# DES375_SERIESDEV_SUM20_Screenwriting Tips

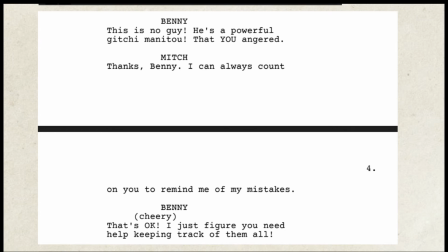(12:27)
I can always count on you to remind me of my mistakes. Well that's okay. I just figure you need help keeping track of them all. So the fact that he says it cheerily there means that he genuinely wants to help. Oh that's okay. I just thought I'd help. But you see I kind of a little bit like Barney Rubble there.
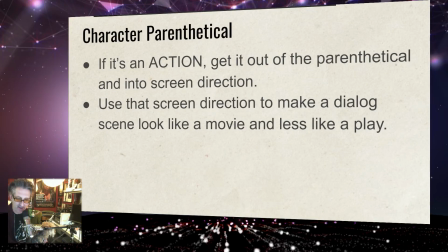(12:44)
If it's an action you know, just break it out of that parenthetical, get it into screen direction. Again, that makes that dialogue seem less like a play, line after line after line,
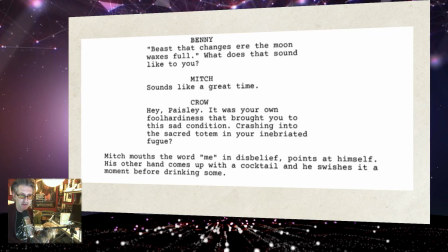(12:56)
endless talking, and moves it back into action.
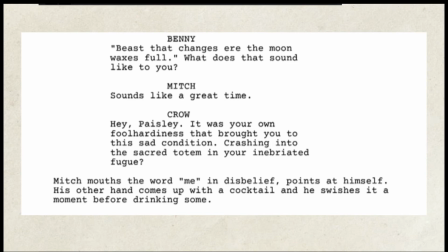(13:01)
So here, this also translates to, can you have somebody make a look instead of a line? So here they are back at the cigar store. Indian is actually the thing that gives them their missions where they go out and chase down these spirit manitoos.
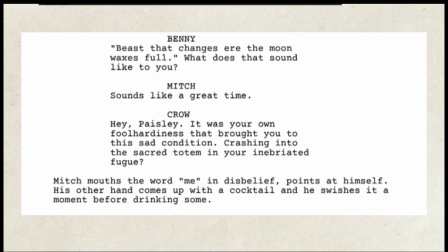(13:19)
Benny is taking some notes on what the Indian had said. He says, the beast that changes the air, the moon waxes full. What does that sound like to you? He says, that sounds like a great time. You could probably put a parenthetical on that because you could say that a number of different ways.
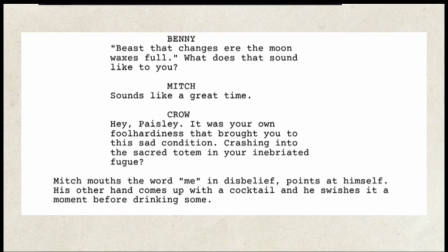(13:36)
And then the crow, this black bird that follows them around and make sure they do their jobs right, he says, Hey, Paisley, it was your own foolhardiness that brought you to this sad condition, crashing into the sacred totem in your inebriated fugue. That's a really terrible line because it's giving us a whole lot of backstory
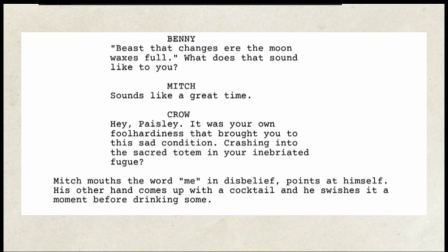(13:57)
kind of mechanically there, but I try to save it here by turning it into a joke. Mitch says, me, he doesn't say me, he just mouths the word me, which is difficult in animation and it's easier in live action, but he points at himself me and meanwhile his other hand is coming up somehow he's been driving
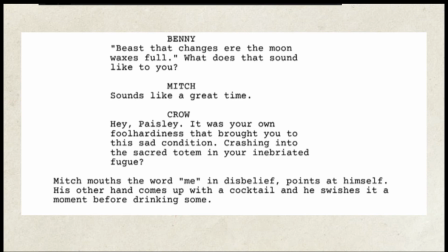(14:15)
this car to the place somehow somewhere from out of nowhere comes a cocktail and he swishes it a little bit before before drinking it so you know that's an opportunity to potentially take a
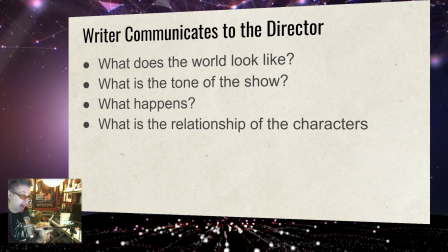(14:28)
character moment and move it out of a line me talking about me and turn it into a bit of action It's the only one I could find. It's not a very good one. The writer's job here for the screenplay, the teleplay, is to communicate to a number of different people.
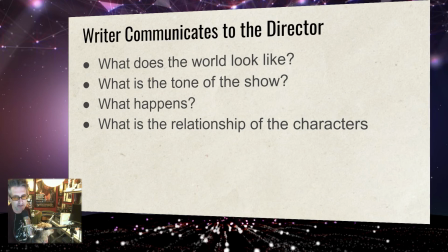(14:46)
The director, the people making it, the visualists behind it, the actors who need to take the lines and make sense of them and make, as Harrison Ford says, create a character and behavior that helps tell the story.
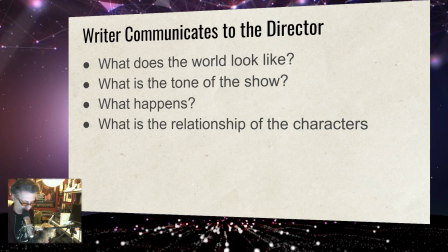(14:59)
That's how he has defined his job, It was, I just create a character and behavior that helps tell the story. So the director is going to get the following things from the writer. The writer needs to communicate these things.
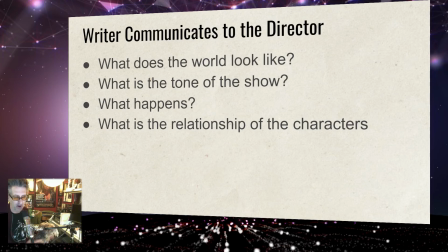(15:13)
What does the world look like? It's going to inform all of the visual departments of the production, background artists in animation, character designers, in live action, costumers, hair people, set decorators, and so on. Tons of people need to get information.
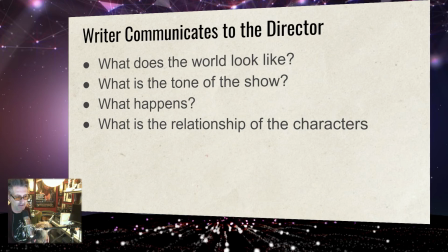(15:33)
Some of this might just be as simple as an ugly 50s supper club in an unfortunate Native American motif. That's enough for a team of smart people to go out and research what that means. So that could be enough. So what does the world look like? What's the tone of the show? the jokiness, the seriousness, the scariness.
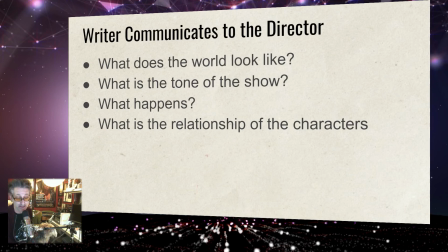(15:53)
Can we get that stuff out on paper? I would ask yourself, what does my show feel like? Write that down on a post-it, set it down beside your script, and now read through your script and see, does the post-it tell the truth at every page?
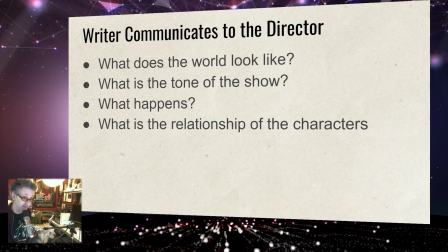(16:11)
Is there something on every page that makes you laugh if it's funny? And so on.